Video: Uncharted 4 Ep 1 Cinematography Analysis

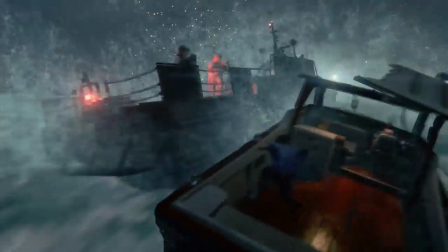252s
They're called complementary colors for this reason because they're opposites.
I need to get around.
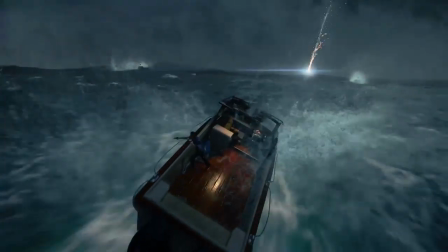260s
So it shows the sort of division and this sort of just intense opposites basically.
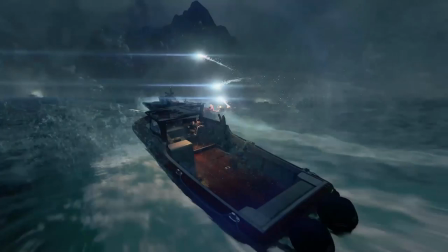271s
You'll also notice that Libertalia is like very jagged in design and very right.
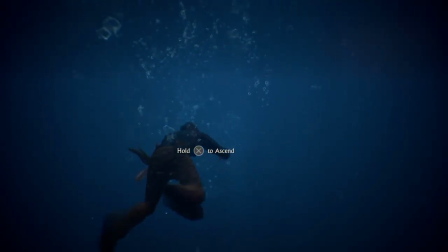277s
So right here Nate falls into the fetal position and at first that's of course just a way to show like a natural reaction to protect your head,
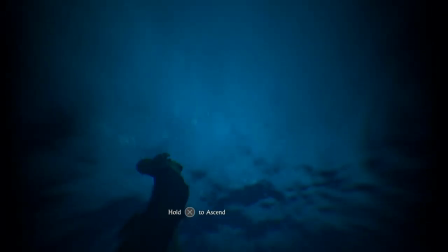285s
your body, your mouth and throat but it's also sort of he's in the water he's sort of almost in this womb like state it's sort of
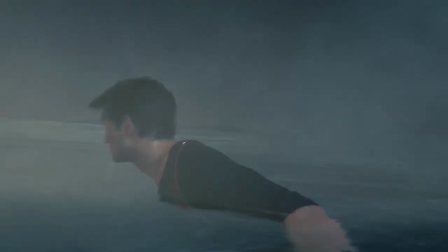291s
a rebirth the painful rebirth for Nathan it's a he's not doing too well hey
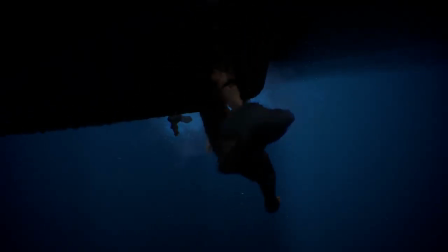297s
he's doing a lot of emotional turbulence as you can see literally here he's caught in turbulence and
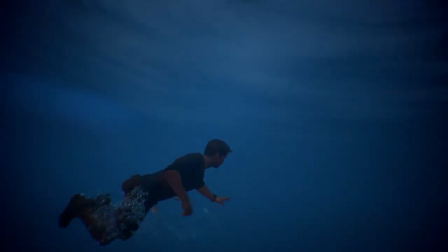303s
so again this state is sort of reflective his environment is reflective of Nathan's mood
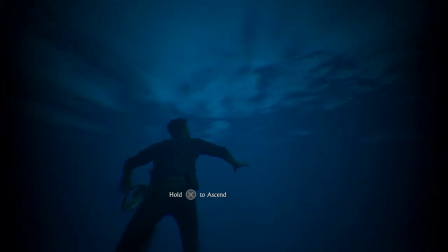309s
and feeling yeah so it's sort of
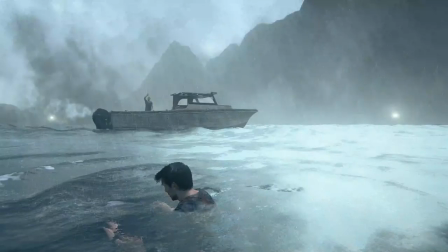314s
this abyss and the title of this game is a thief's end so there's a There's a lot of imagery of almost death-like, this void.
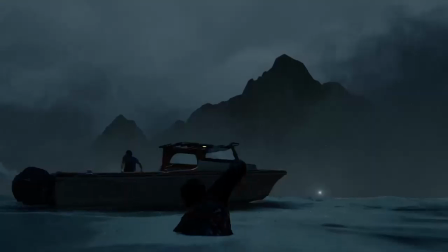323s
It's repeated throughout this game a lot.
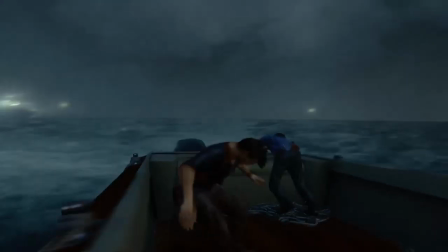327s
On a completely unrelated note, I'm a huge fangirl of Sam.
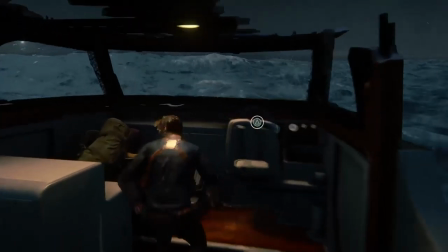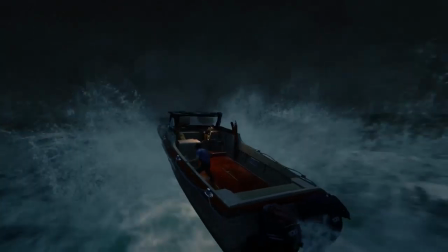337s
So again, you'll see, I mean Libertalia before looks very welcoming and leader in the game,
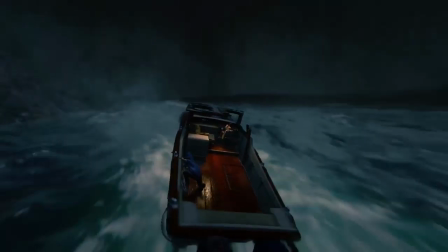343s
but right now, you can tell that this is, the level design is super jagged,
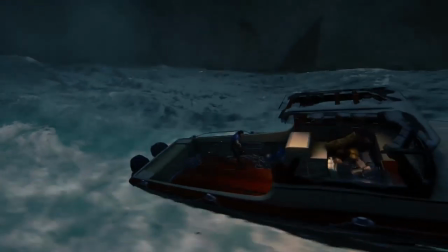349s
it's on these rocky seas and oops okay nope I did not die I will soon probably okay I'm gonna go in a circle
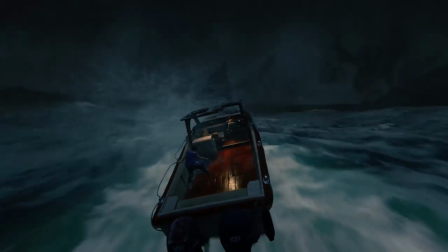356s
apparently sorry I'm sorry I have to witness my bad gameplay sometimes anyways
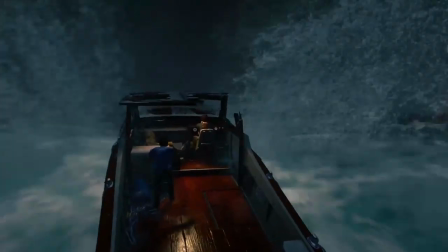363s
still you'll notice that Libertalias is very jagged this very rocky place I love this transition where you hear Sam calling out for Nathan and in his flashback in the memory it ties it together by the nun saying his name,
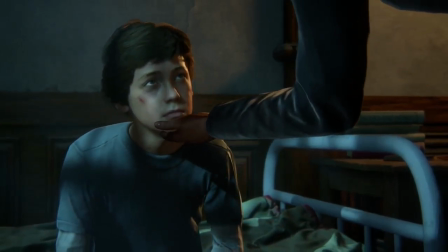379s Nathan.
So right away we start with this divided imagery. Nate has a black eye on one side.
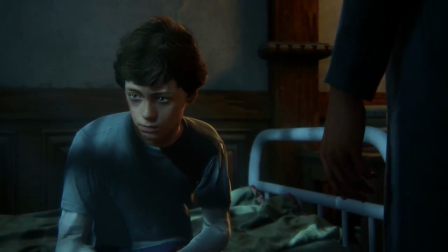385s
He's bruised and bumped up, and on the other side he's okay.
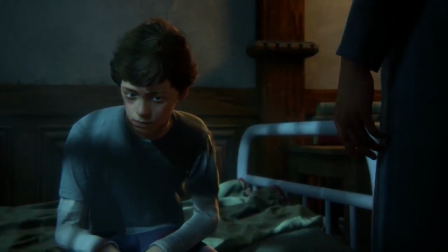390s
You'll also notice that Nathan is divided in colors again.
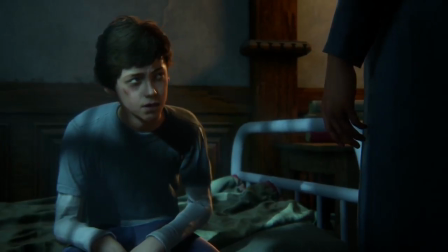395s
There's that blue half. Half his face is in blue, sort of depressed, upset, and the other half is in red, or excuse me, orange,
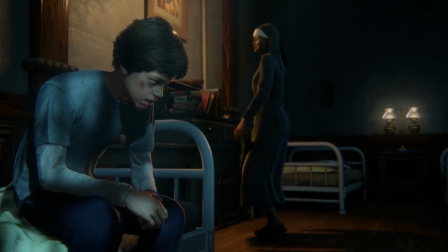403s
where it's this kind of his passion lies, his passion for adventure, also his anger sometimes. It's those intense emotions. It's kind of reflective of his current emotional state. You could argue that it's just because that lamp is there giving off that orange glow.
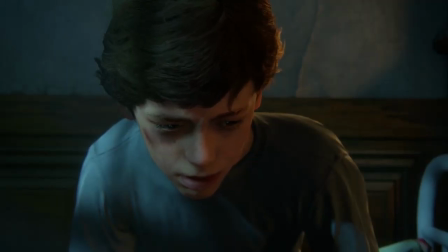424s
And maybe that's true, but I think it also is, Naughty Dog really thinks about what they're doing, So I would argue that, I mean, it is so emphasized, that blue and orange division throughout the game,
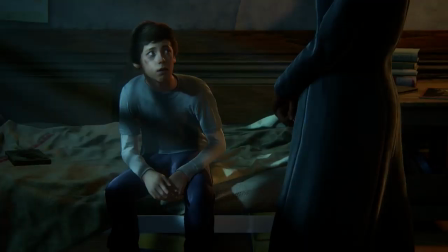436s
that I don't think it's any accident. You'll also notice that the nun just walked over his passion. She literally cast a shadow on it.
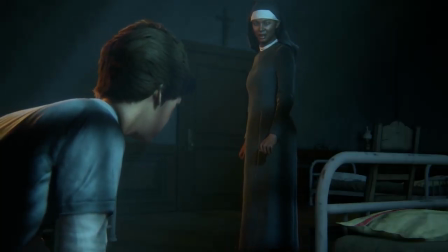445s
And so she was kind of putting a damper on that anger and also that passion. You can notice that there's also a crucifix right in between them.
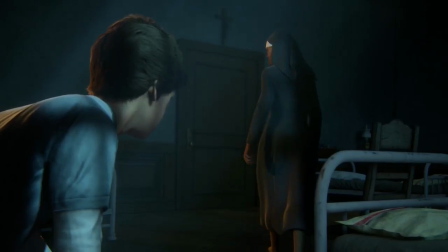455s
It's first of many, many crucifixes that will show up. Actually, later it's St. Dismiss things.
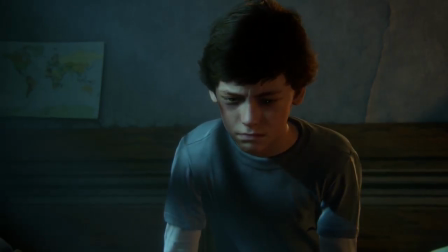461s
And of course, there are no Catholic orphanage, but there's going to be another cross right about now.
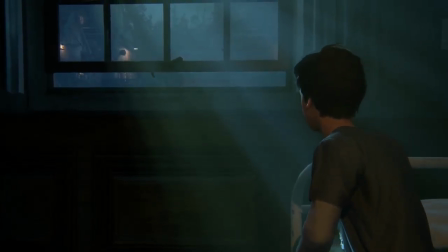466s
Yep, over his right shoulder. And of course, that's just Sam flashing a flashlight, and it's the light coming through the window pane.
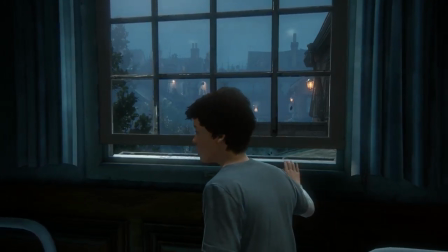475s
But I don't think it was by any accident that they showed a cross. So, yeah.
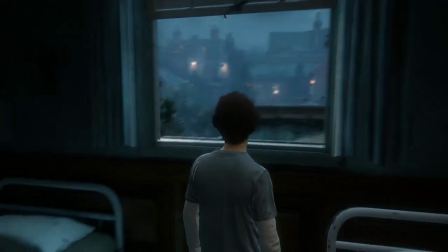481s
So you'll see crosses repeated throughout this because of St. Dismiss, And you'll also notice groups of three a lot in this game.
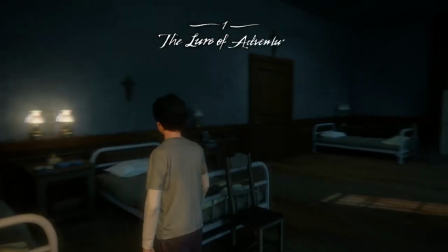490s
So there's already two, one, two, and then three crosses right there.